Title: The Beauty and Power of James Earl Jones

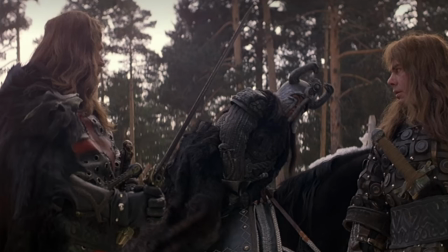[6:08]
As a young adolescent and as a grown-ass man, this scene immediately locks my attention.
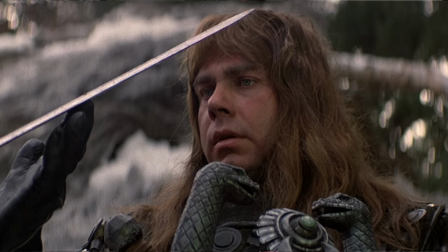[6:15]
It's beautifully captured and shot by the legendary John Milius and cinematographer Duke Callahan. The scene depicts larger-than-life warriors who slaughter and destroy everything in their path.
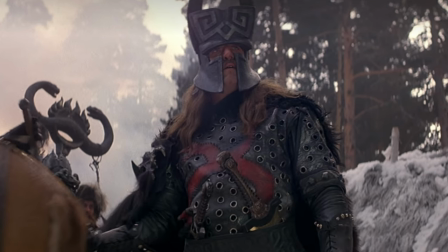[6:29]
These sinister men who remove their helmets display an almost vacant, solemn, apathetic expression.
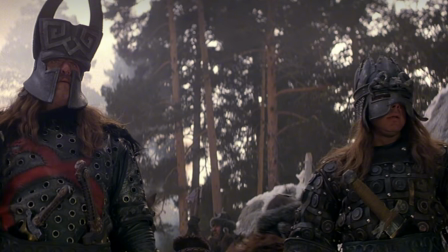[6:37]
Two distinct warriors join the crew as they trap a gorgeous young woman and her young son, the young Conan. These men pass along from one hand to another an exquisite blood-covered sword in a silent and brief ceremony.
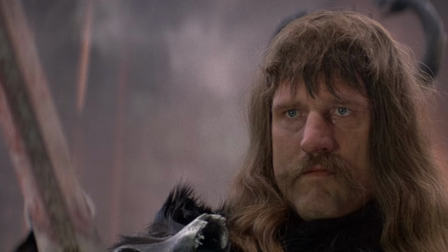[6:52]
This same sword was created by Conan's father, who was mauled by dogs moments ago trying to defend his family.
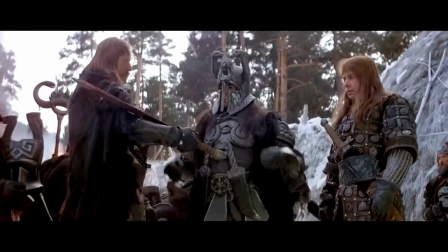[6:58]
When I see a more dreadful figure who bursts into the foreground between these two vacant, solemn men, I immediately know that this person is the big boss.
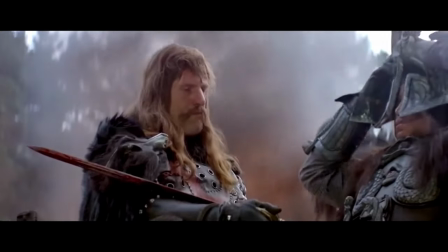[7:07]
As this dreadful individual takes off his black horned helmet, I immediately and simultaneously feel dread and astonishment.
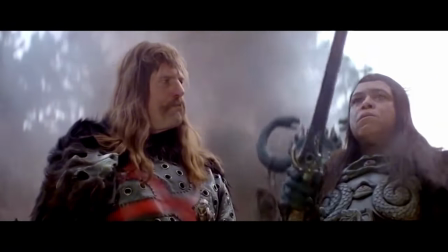[7:17]
This character does not look like his henchman. Well, he does and he doesn't.
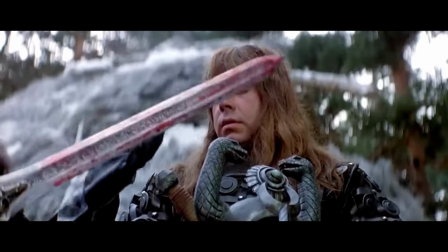[7:23]
He appears to be from another place.
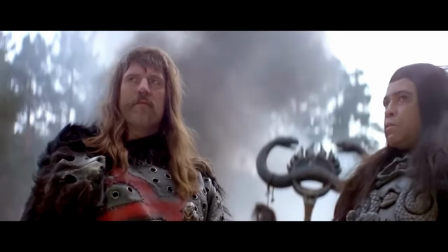[7:26]
Specifically, his features are reminiscent of my father, my grandfather, someone in my family, a black man, if you will.
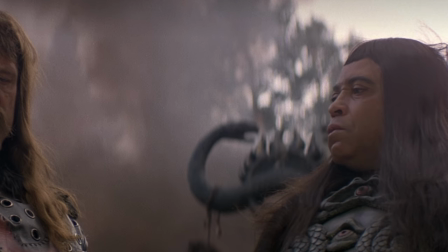[7:36]
I'm immediately asking questions in my mind of, like, who is this guy? How did he get to that position? Why do the men follow him? He doesn't look that all that muscular, and he is a bit smaller in stature to them. Ignorantly, I'm ignoring the fact that this man has come to do and has done bloody and dastardly deeds.
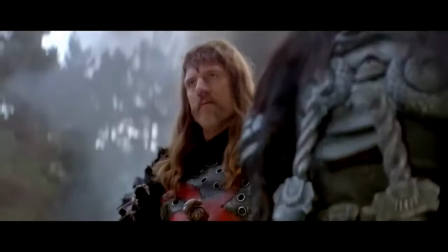[7:55]
What is also fascinating about the scene is that not a single on-screen character has uttered a single word. Sidebar, I wanted to time the duration between when the men, Thulsa Doom's men, first ride up and surround Conan's mother.
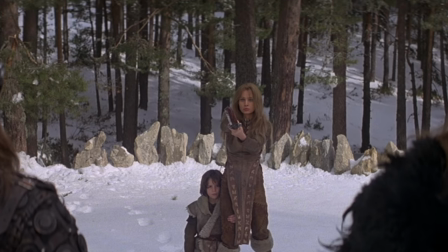[8:10]
Between the time they do that and the time we hear the next scene of dialogue
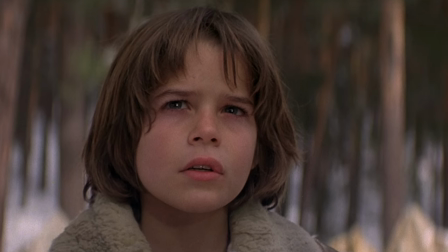[8:15]
done and foretold by the legendary late actor Mako.
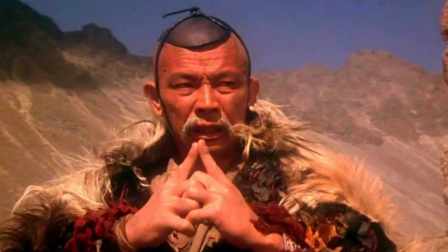[8:19]
And I timed it, and the time came out to be 3 minutes, 54 seconds, give or take a second or two. That's amazing to me. And sidebar, the only sound I hear is the epic and beautiful score from the legendary composer Basil Poledouris. I'm immediately transfixed and locked into this scene, almost like I'm being brainwashed or seduced. I'm waiting for someone to say something. I know exactly what's going on when I see Conan's beautiful mother stand like a warrior queen, ready to kill anyone who attempts to touch her son.
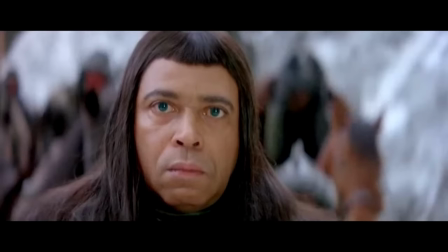[8:51]
Then the film subverts my expectations even more, when instead of Thulsa Doom just immediately stabbing his mother,
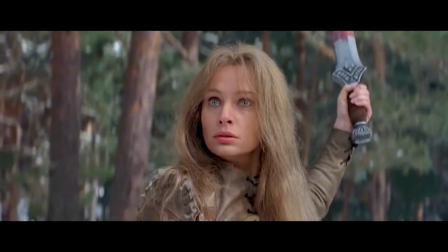[8:57]
he calmly walks up to Conan's mother with a piercing gaze and just stares at her.
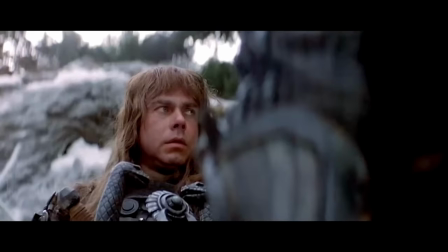[9:02]
Poledouris' score takes a softer,
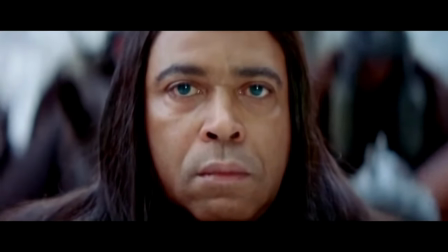[9:05]
more melodic tone as you watch James Earl Jones riz the shit out of the mother with just a fucking gaze.
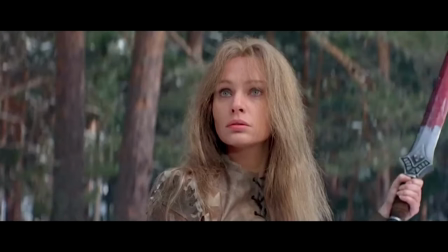[9:13]
Mind you, no one has uttered a single word. The slight rise of James Earl Jones' eyebrows signals to Conan's mother to lower her sword,
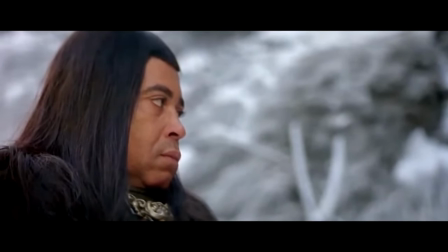[9:21]
lower her threat impulse, and simply acquiesce to death.
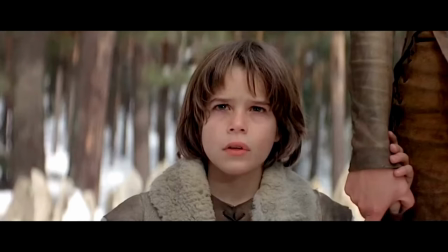[9:26]
It is at this moment I understood why Thulsa Doom's men follow him. As James Earl Jones keeps his gaze on Conan's mother, you can see the softness of his gaze turn into a cold, murderous intent.
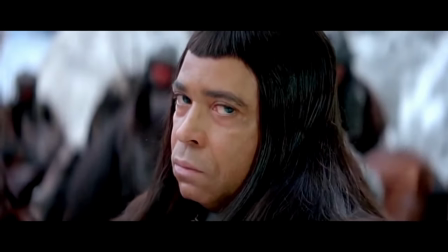[9:43]
I've seen this same gaze in tons of anime.
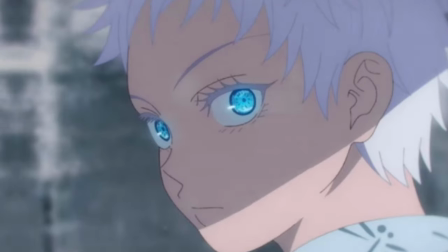[9:47]
From characters like Satoru Gojo, Itachi Uchiha, Lelouch Lamperouge, and Annie Leonhardt.
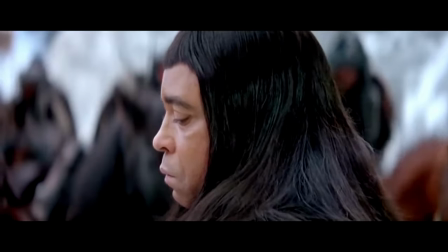[10:00]
Immediately as Thulsa Doom turns around, my heart sinks as the dread sets in, and the camera captures James Earl Jones literally turning his back from Conan's mother slowly, silently, and seductively, almost like a snake.